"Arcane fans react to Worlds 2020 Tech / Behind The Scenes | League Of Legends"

Hey everyone, Don and Ash here, Hello. back for another reaction video. This time we're going to be taking a look at the behind the scenes for the World's 2020 opening ceremony. It says it's more on the tech behind, how the entire production came together. It's only 3 minutes and 40 seconds long, but can't wait to take a look at, honestly, how they had to navigate, or if they even talk about some of the problems that they faced in 2020. Yes. Awesome. Let's get into it.
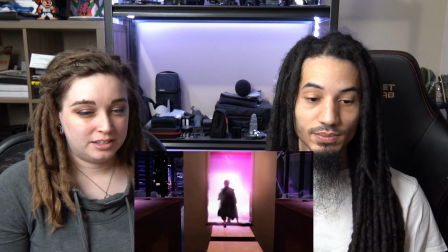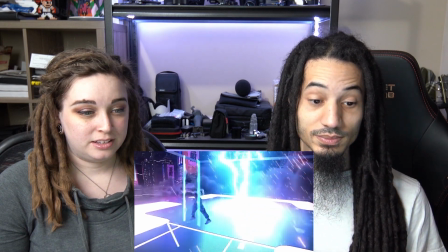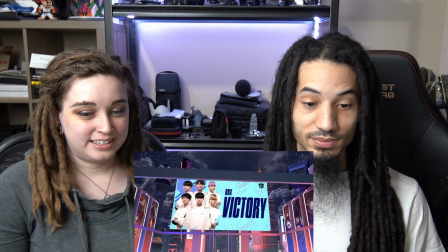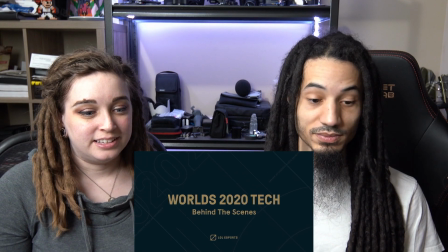Once we made the decision to move forward with Worlds this year, the question became, what should we do, how should we do it, and why should we do it?
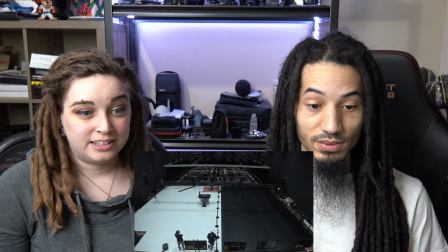53s
And working with Figgy and the rest of the team at Possible, along with the server and network environment that Lux Machina developed,
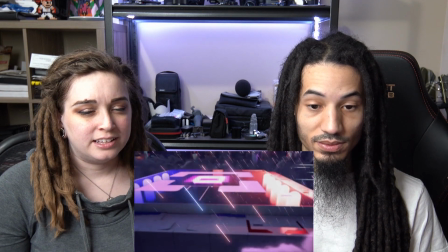59s
what was eventually identified and pitched was, let us do this in XR.
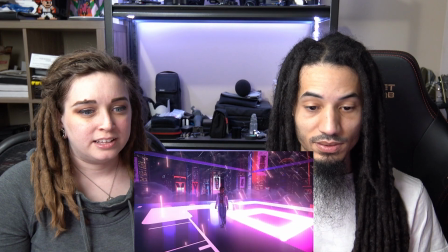64s
Let us do this in a way where we can create this dynamic and interesting environment and produce something that is unlike any other live event.
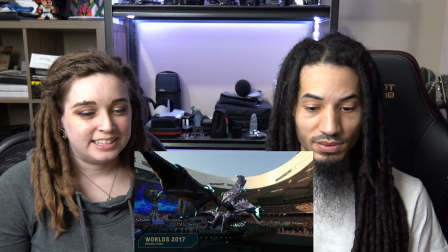72s
When we've hosted events in stadiums and arenas all over the world, there's this moment of being present, right?
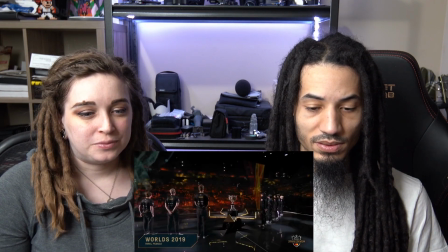80s
When people walk into the building, they know they're at Worlds. We wanted to create that exact same sensation this year, just in a different way.
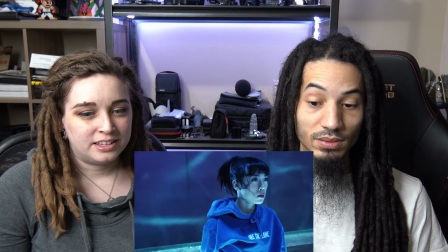87s
This is the most elaborate mixed reality stage in the world. If you go to a store and you pick up a 4K TV, that's a pretty high resolution TV.
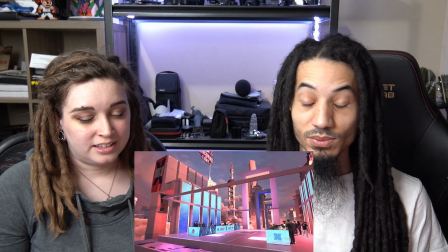96s
This stage renders at 32K resolution.
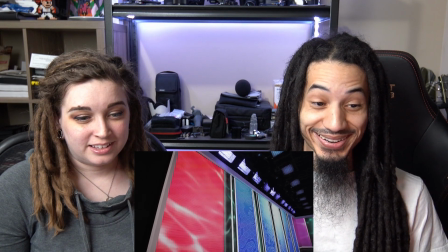99s
So it is, in terms of computational imagery, the most sophisticated in the world.
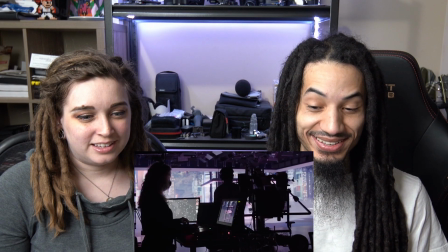106s
The cameras that we're using for our primary broadcast cameras are all tracked,
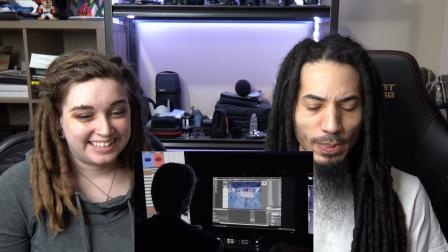111s
and that tracking data gets mapped to this LED screen that's behind us.
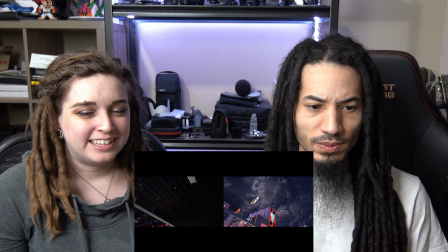116s
But it doesn't end there. Once the data is actually on the LEDs, we scenically extend it with augmented reality to make it look like the set goes on forever.
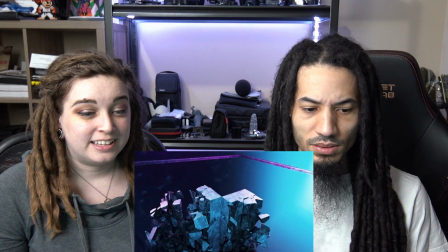125s
So sometimes you'll see a camera person aiming their camera into the ground or aiming it back towards where our technical front of house is.
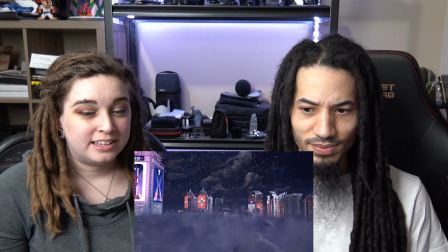133s
And that's because there's actually a 360 world that's built out around the stage, where in any direction you point your camera, there's something to be shot.
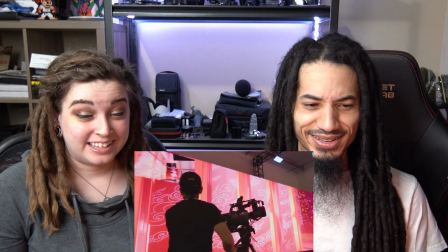142s
A differentiation that our production needed to make was actually being able to have two of these projected camera perspectives operating at once,
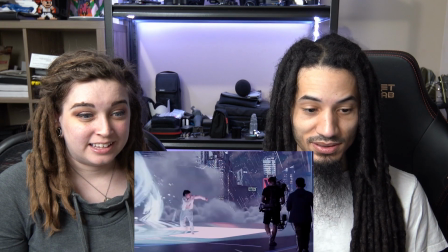151s
so that when we go from the Steadicam to a handheld, there's another shot that's actually ready.
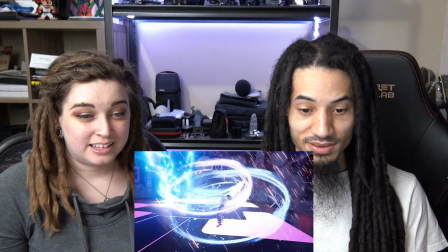157s
What it means for the audience at home is this is the same kind of show that they've always been able to enjoy,
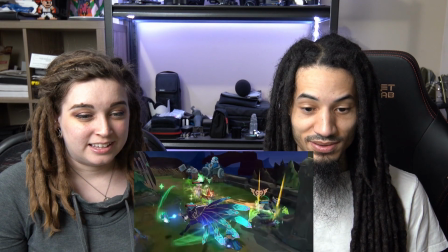163s
just done in an exciting new medium and in a way that really brings Worlds to life. A really interesting thing about Worlds is that it's known as a touring competition.
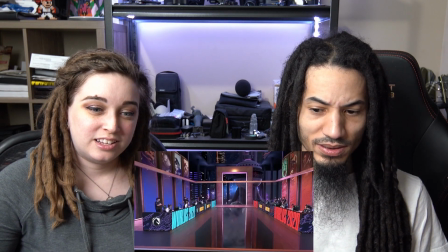174s
What the mixed reality and XR stage allows us to do is allows us to bring those locations to us.
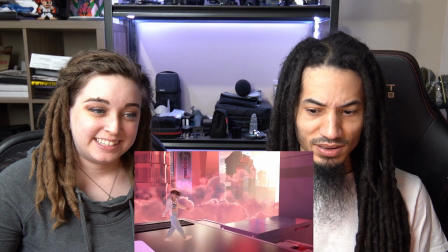179s
We wanted to give some foundational basis so that the players could actually feel the changes as we travel through different cities,
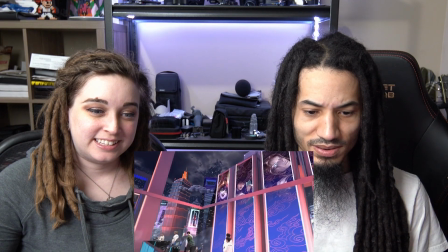186s
but then also extend that experience for an audience to see that we can do things that wouldn't even be possible. As we thought about how to deploy the XR environment within the context of our show,
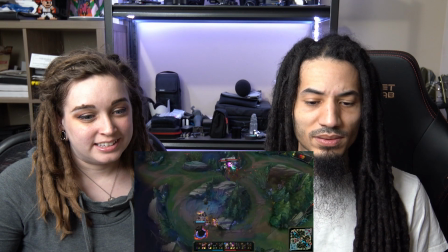195s
it became clear that we could integrate pieces of what's happening within the competition in a way that has historically been a little bit less accessible.
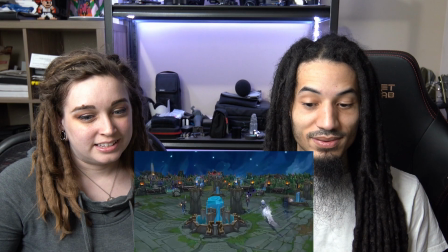204s
Replays and other things that keep the audience in the game when something interesting may be happening within the environment, and actually have both things happen at once.
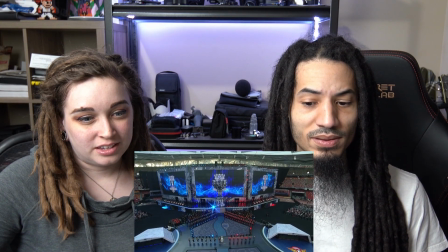212s
Coming into Worlds 2020, it's a decade of competitive League of Legends. It's an incredible amount of legacy that we needed to honor.
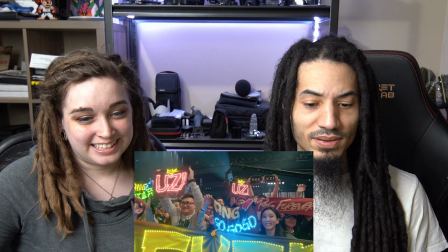220s
We're extraordinarily blessed to have a passionate fan base that has enough trust in us to be good stewards of the sport.
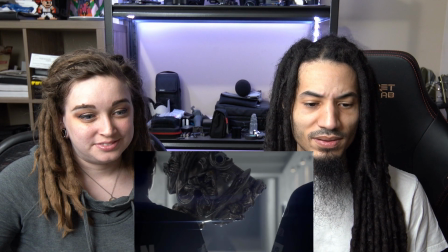227s
Riot's making history with Worlds 2020. As we wrap up one decade and look at decades to come of esports,
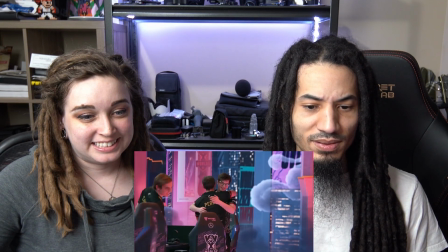234s
we're using technology to bring fans and players together to experience Worlds in a way that they haven't been able to experience before.
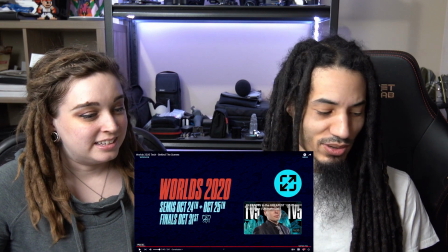245s
Cool. So I guess like maybe I had it a little bit misinterpreted.